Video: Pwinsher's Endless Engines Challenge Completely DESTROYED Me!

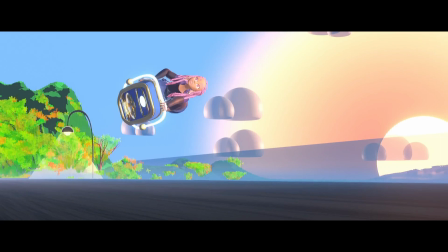[20:32]
The line art, the fog, because the grease pencil trees were peeking through the fog, the motion blur, the depth of field, everything just got to me, and I said, I want to drop everything. But then the fire kicked in, the spite,
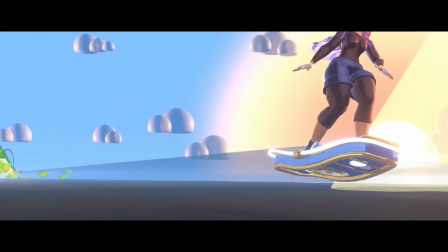[20:47]
the sheer willpower to drag this fucking render across the finish line, because I spent way too much time on this to quit at this point. And yes, this is me just fighting with me at this point. So again, took out everything, and I just said, okay, what is bothering me the most?
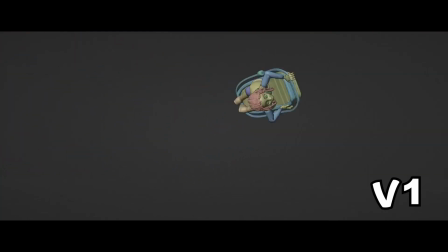[21:05]
Character animation, because everything else was just kind of like a distraction from the main thing.
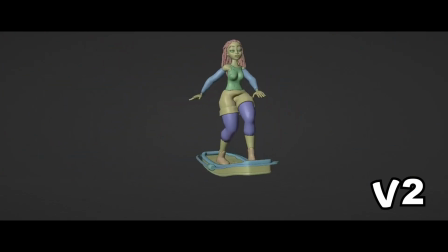[21:10]
So I sat down and I rendered again and again and again and again till I got everything to an
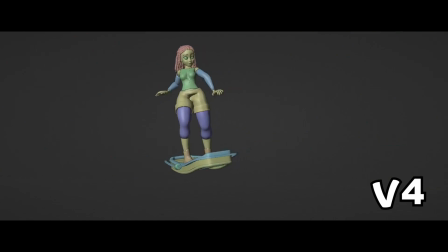[21:19]
okay kind of point, to a point where I'm decently happy with the results. Now that I like the animation, because I finally learned how to render the viewport,
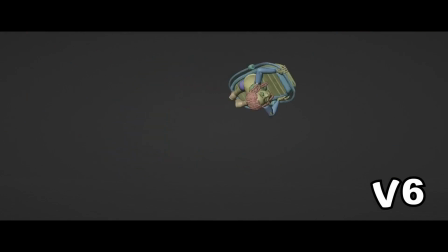[21:29]
so I could just hide everything and just render my character from the viewport to just see everything more clearly. Now it's a situation of, okay, how do I make all these elements come together?
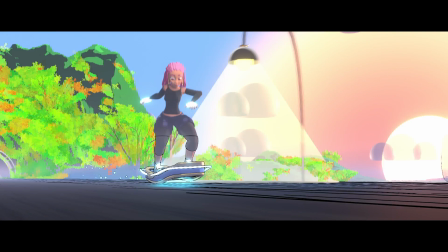[21:39]
Because everything is clashing, and adding the fog cancelled the grease pencil line art layer.
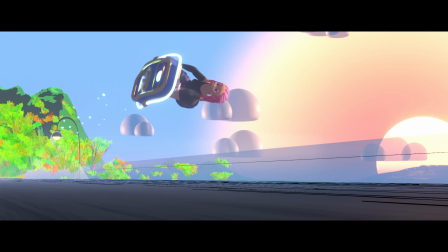[21:46]
And it was at this point that I said, okay, fine, the layer was already making my trees clip, we're just gonna get rid of it. It was a lot. But I said, okay, just if it's not working, get rid of it.
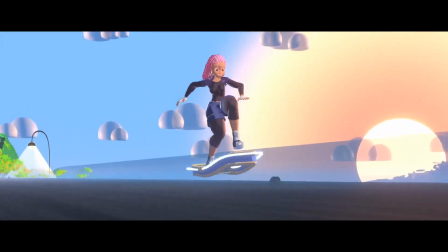[21:58]
You don't have to force it. Then I realized, oh, there is another way of doing line art.
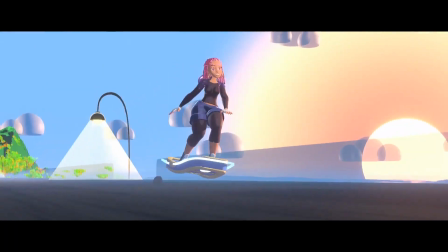[22:04]
The solidify layer method, this tutorial.
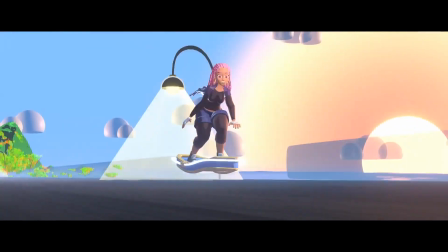[22:08]
Basically, you add a solidify layer, you kind of invert it and add whatever color you want to the mesh.
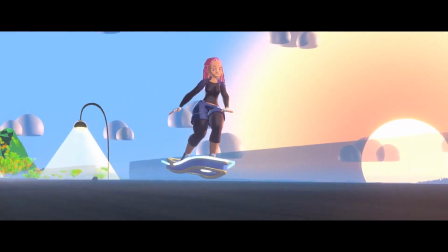[22:13]
And it was like, oh my god, I'm gonna have to do this for each individual object. And by this point, there was only 2 days left.
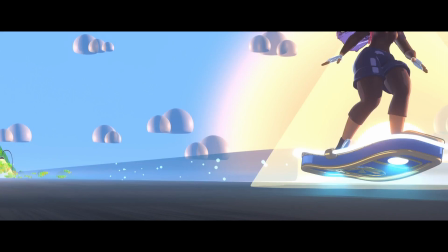[22:18]
I wasn't even sure if I could make it, but I sat down and I added this thing to all the meshes. Like the solidify layer kind of fucked things around. I had to redo some modeling, some places that weren't optimized or just I had just ignored.
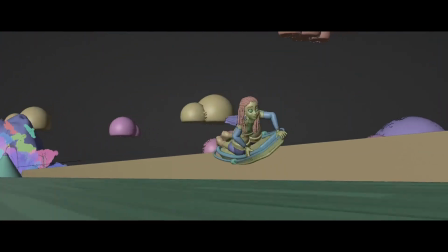[22:30]
So I did all of that and it just clicked. I was able to color the skin layer and the shirt layers and the board and everything.
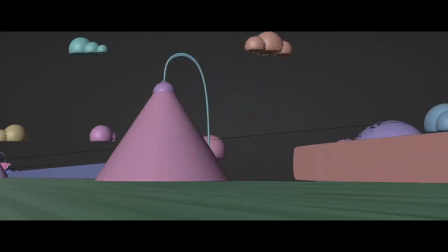[22:38]
I don't even think you can see it through all the movement, but I was really happy with where I was.
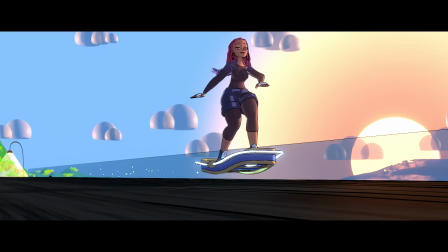[22:44]
And the problem now is, remember when I said I kind of did a little trickery Houdini for the shirt? I have a cloth sim on one iteration or version of the jacket,
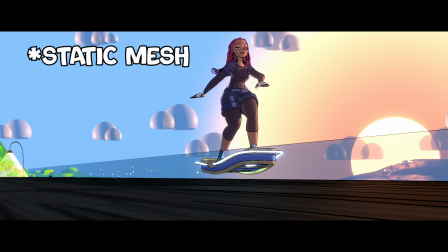[22:56]
and the other version of the jacket is just a static image. So I cropped the jacket after the armpits so it looks like the jacket is flapping behind it. Yeah, so it works without line art, but when I put line art you can see the outline of the static shirt where I went in and hid some.
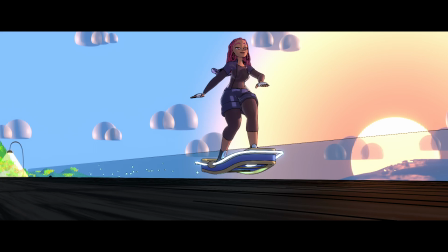[23:14]
I just turned the transparency down and you can't see it. Even the main model, I hid some parts of her body so it wouldn't be clipping through her clothes. So when the line art was added in, you could see that trickery, so I just went in and deleted it, but after saving a separate mesh just in case something went wrong.
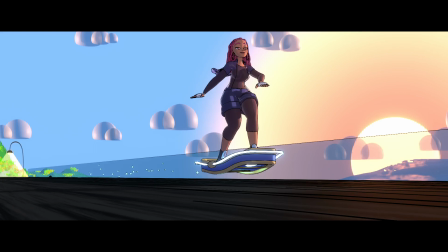[23:32]
And I hit render to see what everything was looking like, and I loved it.
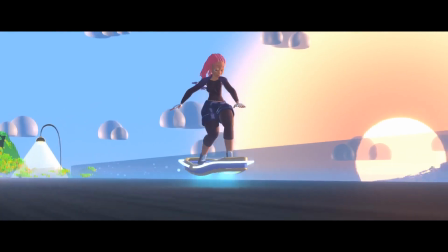[23:37]
I loved it. It was exactly what I saw in my head, and I was just so happy that I stuck through it.
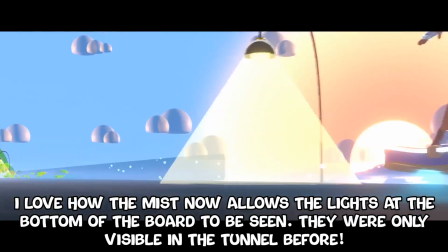[23:43]
And I said, okay, fine, the challenge is literally ending in like 24 hours.
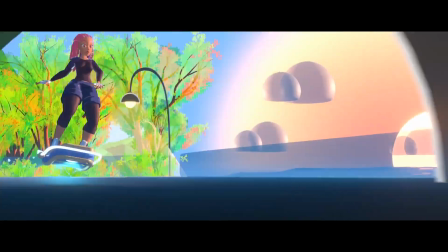[23:49]
I can just export this to Premiere Pro and get it done,
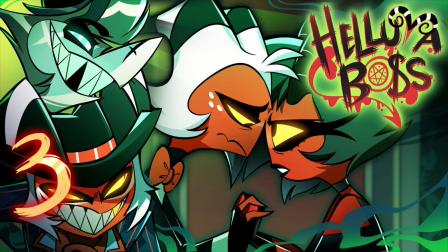[23:53]
but a new episode of Hell of a Boss dropped, so I put everything on pause and I went and live streamed it on my channel.
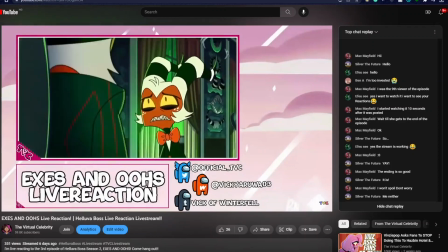[23:59]
I'm sorry, my main channel, not this one.
He's gonna hit him. Oh, fuck, I knew it!
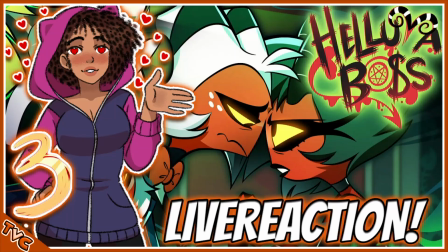[24:06] God, damn it!
And I'm sorry, priorities. Came back the next day.
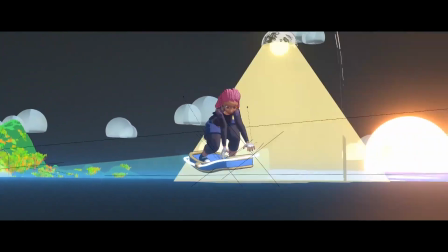[24:11]
I added a little bit of pizzazz to the final thing, a little bit of razzle dazzle,
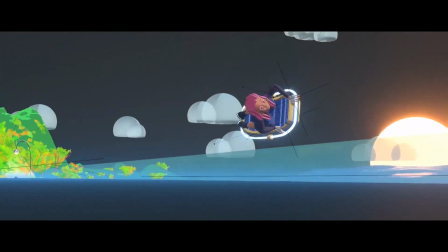[24:15]
just like tubes coming up, going to the hand and dragging you down, just to create a bit of oomph,
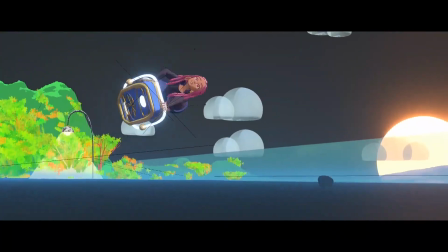[24:20]
a bit of movement, to just make the scene cohesive, god damn it.
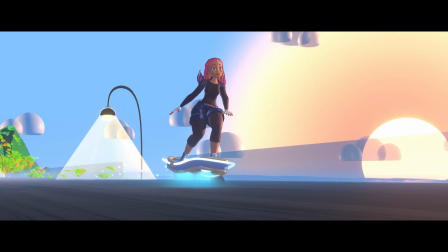[24:24]
Also, I love the fact that now you can finally see the lamps at the bottom of the hoverboard that have been there the entire time, mind you.
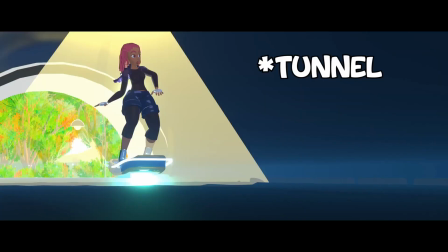[24:32]
The only other time you could see the lights was in the cave, but thanks to the fog you can see it now and everything is coming together.
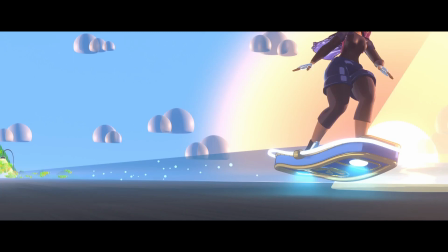[24:39]
I'm winning.